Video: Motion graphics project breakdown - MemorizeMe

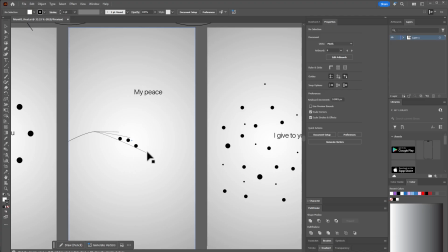4:09 But just imagine you're trying to give something to someone with your hand and thing on your palm, basically, right?
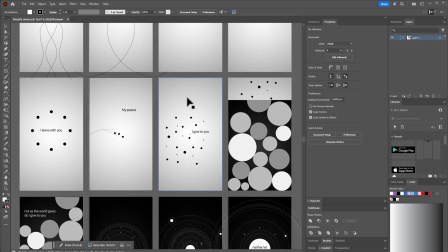4:17 That's like the whole concept here. And when I say I give to you, so you can see how the thing will drop in to other things.
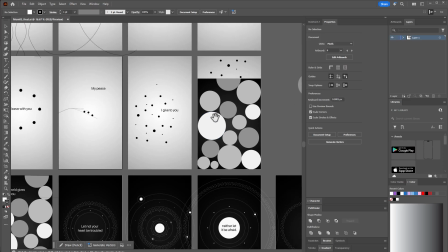4:23 Yes, and then now introduce this contrast just to show you when in the past said not as the word gives.
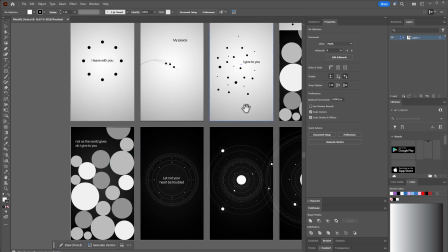4:29 That means the word has its own form of peace, but God's peace is actually very different, and that's what the contrast is here.
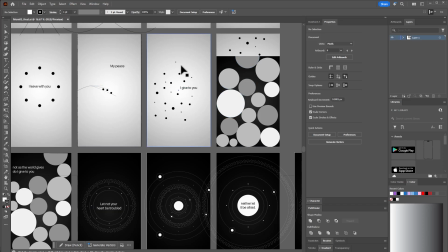4:36 So you can see how God was giving you its own peace from the illustration, and then when you get to the part where the word gives, when we now have the part like the word can also give its own peace,
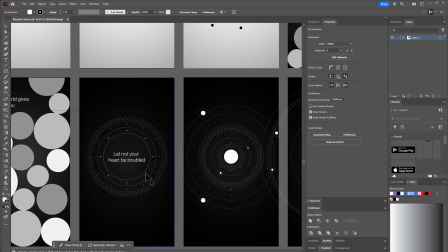4:46 that's why I actually bring in the contrast here, right? And here I just wanted to hone in on the text.
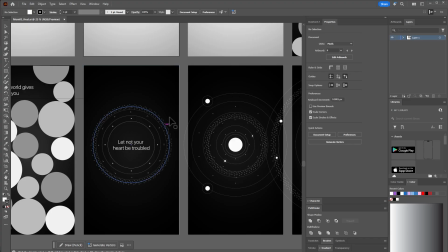4:51 I have some things surrounding the text just to call our attention to the text. Let not your heart be troubled, right?
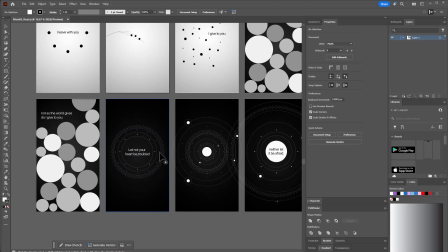4:56 I didn't want to do show and tell here to show heart or anything, but I just want another creative way of communicating that.
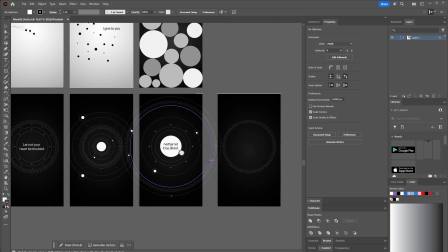5:03 And then neither let it be afraid, just to show.
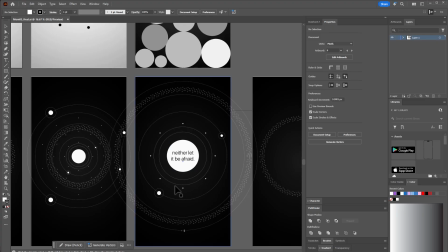5:07 At the end of the day, I cut straight to the white background here, but just to show that, okay,
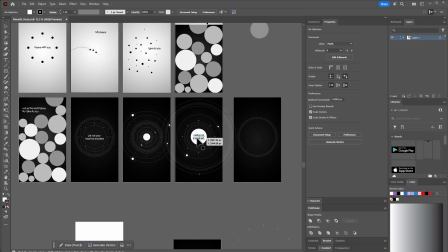5:13 you know what, this white transition will mean the fear, it's disappearing, and God's peace can take care of it,
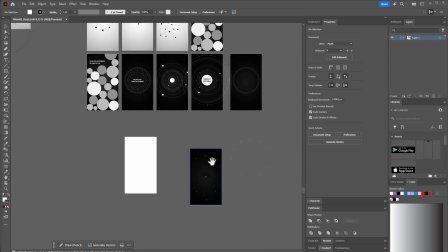5:20 basically, right? Kind of abstract, but I want to believe it passes across the message, and that's how I get to develop all of this.
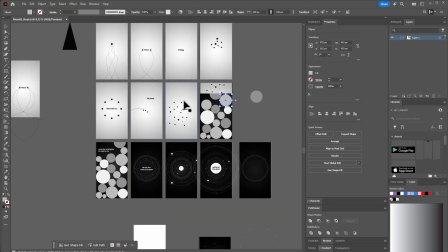5:26 And all of these are just simple, circle shapes, path, nothing really complicated.
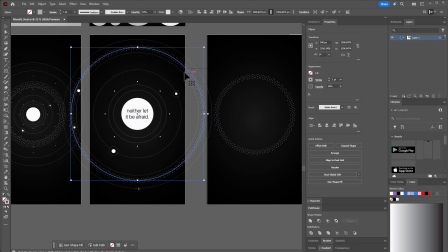5:32 I think the only thing that probably looks complicated are all these ones, and honestly, these are just like simple brush strokes and all.
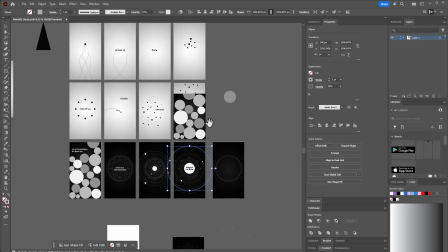5:39 Yeah, I'll make this available in the project files if you're interested, so you can take a good look at them, and then if you want to use them for maybe come up with your own design or something, you're free to do so.
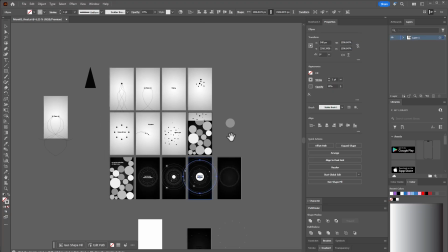5:49 But basically, this is how I get to achieve this.
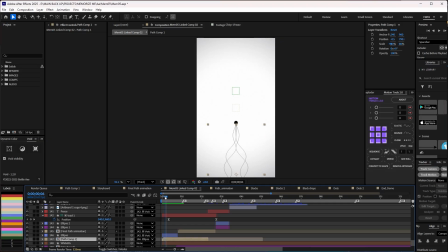5:52 All right, so I'm going to start with the first scene here, and as you can see, I have this long ball with the lines here. So let me just solo my background first. So this is my white background, right? All of these are just sound design, and then my storyboard, which there's really no need for that here.
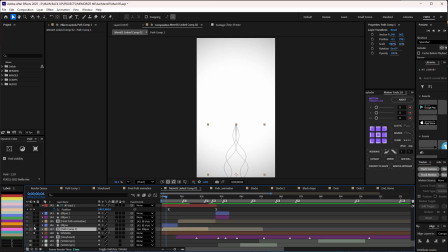6:09 And then the second thing I have here is the path. Can you see the path? Right, the one on top here, this shape here is the ellipse on top of it, as you can see.
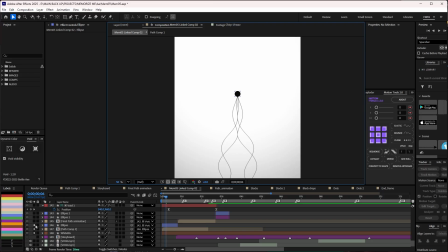6:17 So let me show you how I get to achieve this. So if I open up let me uncheck this and then click on the path here.
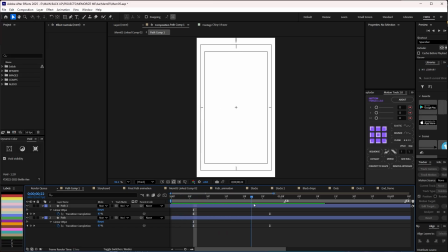6:24 So as you can see, I have two line thing here. And how did I get to achieve this? So let me solo the one under first. You can see this. So if I click on this, you can see the effect that I stacked on it.
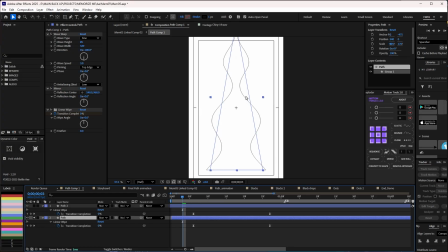6:36 So if let me zoom in a little bit so you can see this, and also uncheck this. So if I uncheck the mirror and then uncheck the wave warp, you can see that this is what I have.
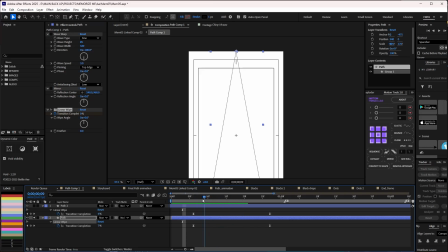6:47 I now have a simple linear animation, linear wipe animation. So the linear wipe is just to wipe out anything on the composition. So if I activate the wave using these settings, this is what I have. The wave automatically animates, and it's wiping up because I have the linear wipe on top of it.
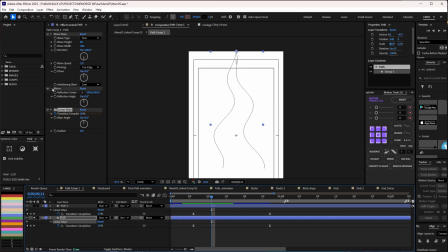7:05 Then I also activated the mirror. So the mirror will not just show the two lines, it's going to mirror them, and that's why can you see that it's going this way. And practically what I did was to duplicate and then offset. So I offset the one on top.
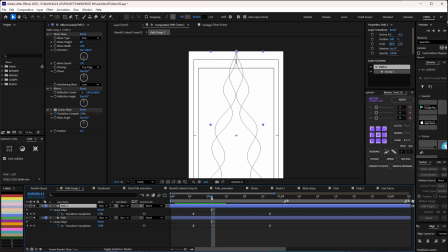7:23 So that's why I have this kind of result, and it looks really, really, really interesting.
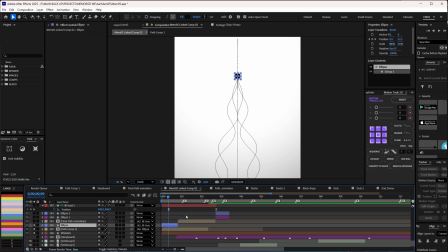7:28 So if I go back and then activate this, so I was able to position this really well. So since this is a position animation, it's actually I parented this to this,
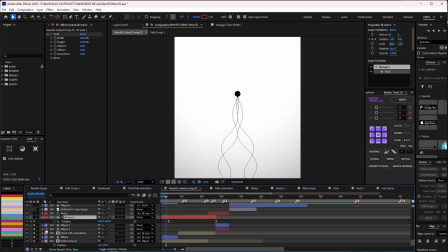7:41 and this is parented to this, and all of this here are parented to this null here, and this is the position that is driving it.
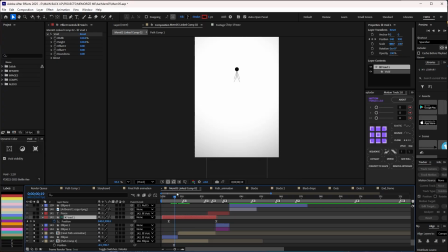7:48 So it's just dragging everything up. So that's how I get to achieve this. And at this point where we have this here, so you can see that I have another pre-comp here.
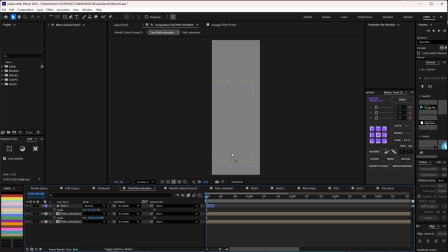7:57 So if I go into this, so this is actually quite interesting. So I make sure that the composition is actually quite long.
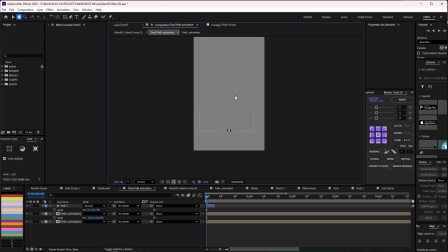8:03 It's about 3000 pixel long. So if I zoom in here and then drag, zoom, drag, you can see that I have something like this, right?
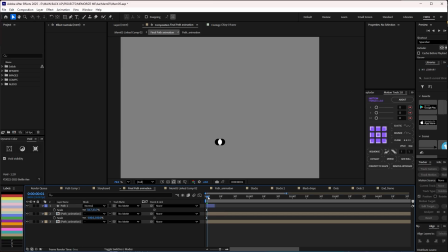8:12 And the reason why I have this white thing at the beginning was to just show that break at the beginning, because I really want that transition to be really smooth.
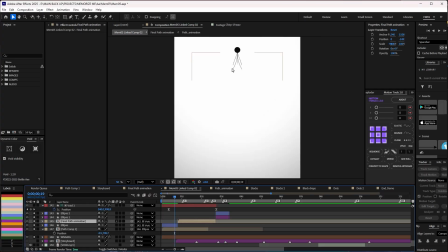8:20 So if I go back here, you can see the reason why you cannot tell the difference is because it's white, so you cannot really tell.
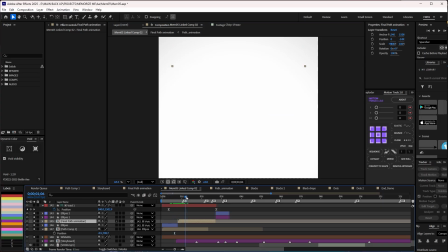8:27 So it's looking as if it's breaking up. Just a smart way of handling that particular scene. That's exactly what I did here.
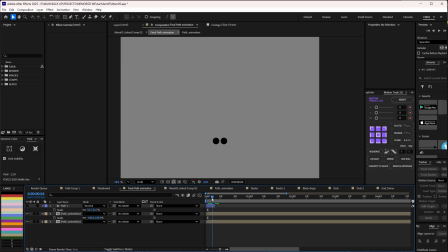8:33 And then if I take away this white thing, you can see that everything is just I have just this path animation.
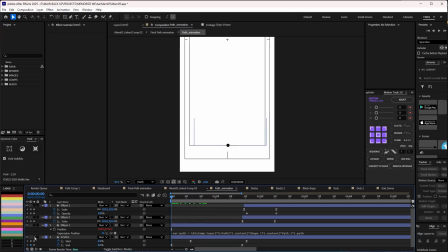8:42 I have this path animation here. If I solo one of it, I believe I have to solo the two. So this is what I have. So I actually use some expression to make sure that this is going alongside with the trim path animation.
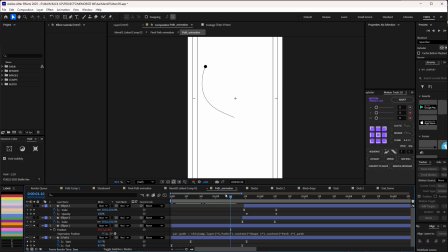8:54 If you want the expression, let me know. I think I will make it available, or better still, just get the project files. It will be in the link in the description, so you can take a very good look at it. And I have this simple burst in here.
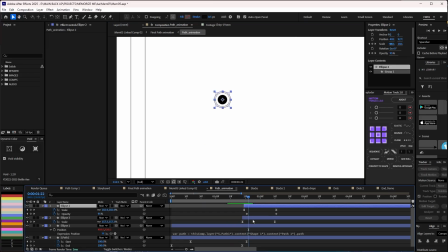9:06 So these are the two circles responsible for that, and I just automated the scale and the opacity and duplicated it, and that's how I get to achieve this.
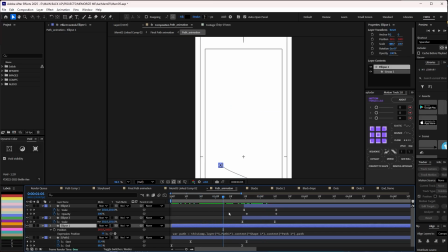9:17 So that's basically how I get to achieve this.
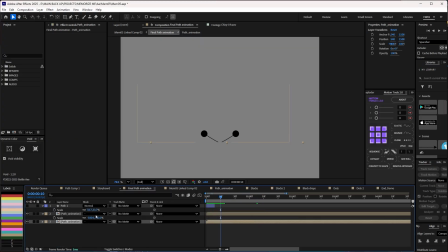9:20 So let me go back, and what I practically did was to duplicate and then flip the other one horizontally.
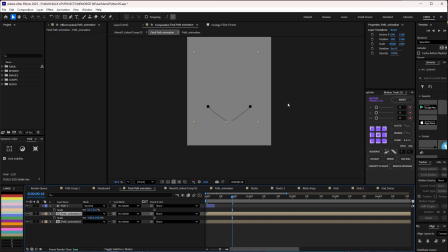9:27 With this, it gives us this. So if I zoom out a little bit, and it goes this way.
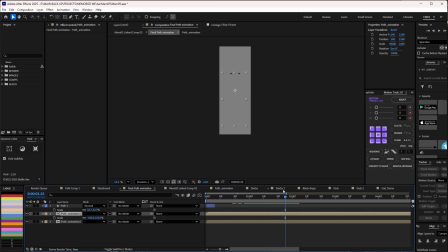9:33 All right, so that's how I get to achieve this. So let me zoom in some more.
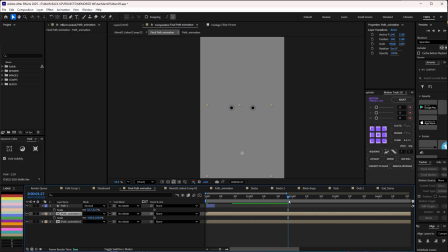9:38 Yes, that's how I get to achieve this. Just come in here, and if I go back, yeah, and this is what I have.
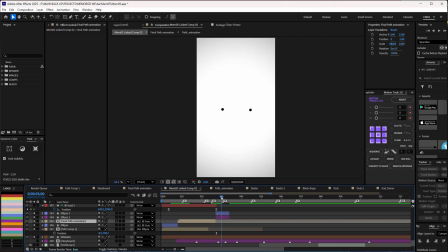9:44 And so let me go back to fit. Now to the next scene. Now I want these two circles to come together. So basically all I did was to see where this ends here, and then make sure I have two circles.
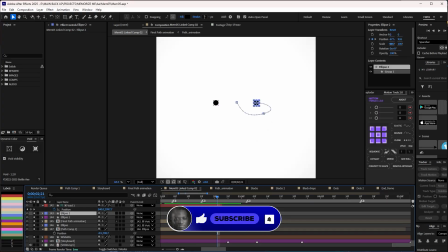9:57 So this is like the next scene now. These two circles that are on the same frame with this.
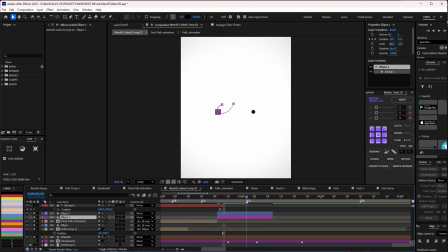10:02 And from here, I just wanted to have something that come together and burst into different things. So it's just simple position animation that I did here. And of course, I actually have to use my speed graph with with the graph and the values here on the composition.
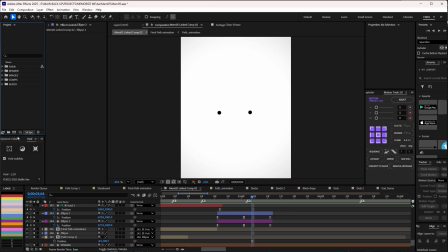10:18 I can't remember what it's called, but if you want to achieve something like this, so let me just quickly open a new composition so you guys can see what I'm saying.
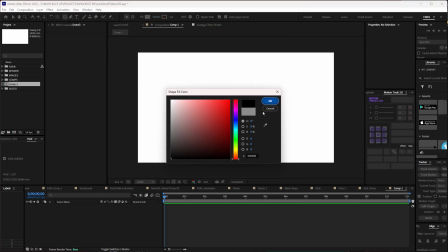10:27 Let's say I have a circle with this. All right, so I have a perfect circle now.
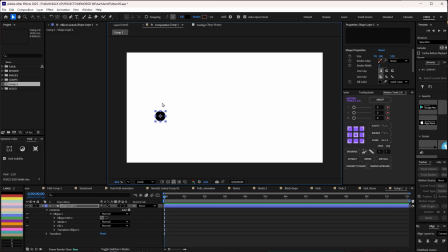10:33 So if I really want to do that kind of animation where it moves like in a curvy way, right? Not like in a symmetric way, but in a very symmetric way. Practically what you need to do is I'll set my position here, go forward in time and set this here.
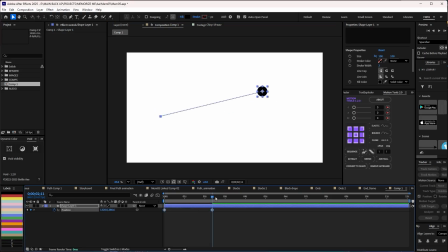10:51 And by so doing, you can see that it's not curved. All I need to do is just right click.
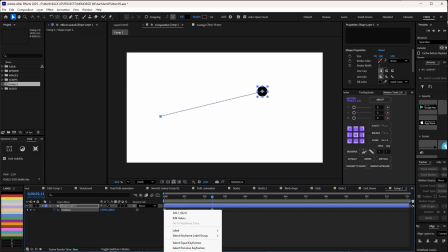10:56 I'll make it easy ease first, right click, keyframe assistant, easy ease,
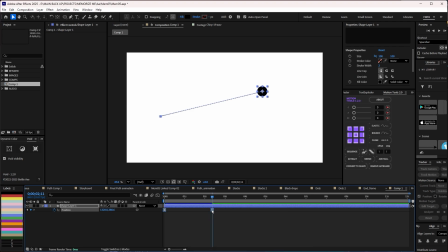11:02 and then it's still not giving us those handles, and then I'll now right click again, go to keyframe interpolation.
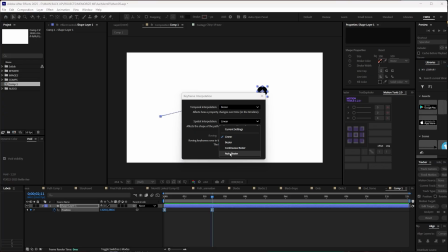11:08 I can now change this to either continuous bezier or auto bezier, and I think this bezier also work as well.
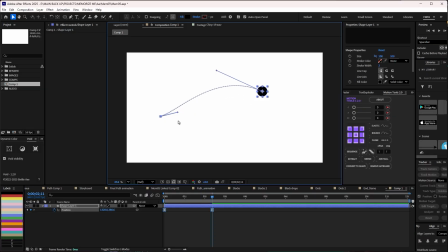11:13 It depends on the kind of thing that you want, and because I choose that option now, I can have access to something like this, so it will now move accordingly, right? And then with this, you can now go to your speed graph and then do all sort of things with it.
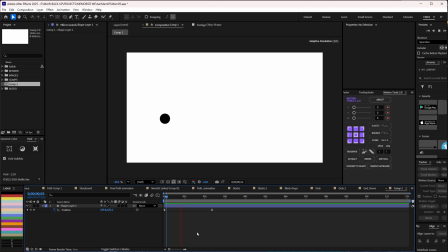11:26 So let's say you want it to just go really fast at the end, and I can do something like this, and yeah, that's practically how you can get that done. So let's go back to what we're doing. So practically that's what I did here.
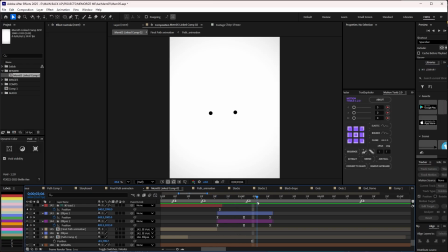11:39 Make sure that I put the circle where the last frame stops, and then I have this coming together, slamming together. So if I activate the rest, let me uncheck all of this. So if I bring in the rest now, so here I already have the text coming in.
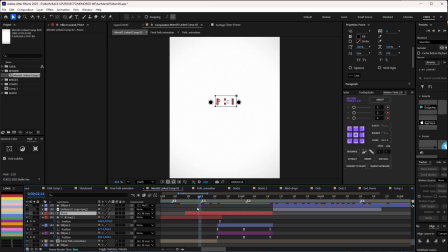11:53 So this is just simple text, and I use random fade up for the text. Yeah, I think I put it in the mask, and when this is coming together, I just use the marks that I apply on the text to just wiping into it, so it can look like it disappears or forms into those balls.
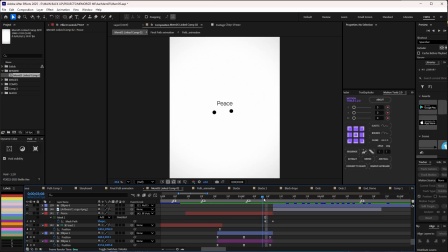12:12 And that's basically what I did.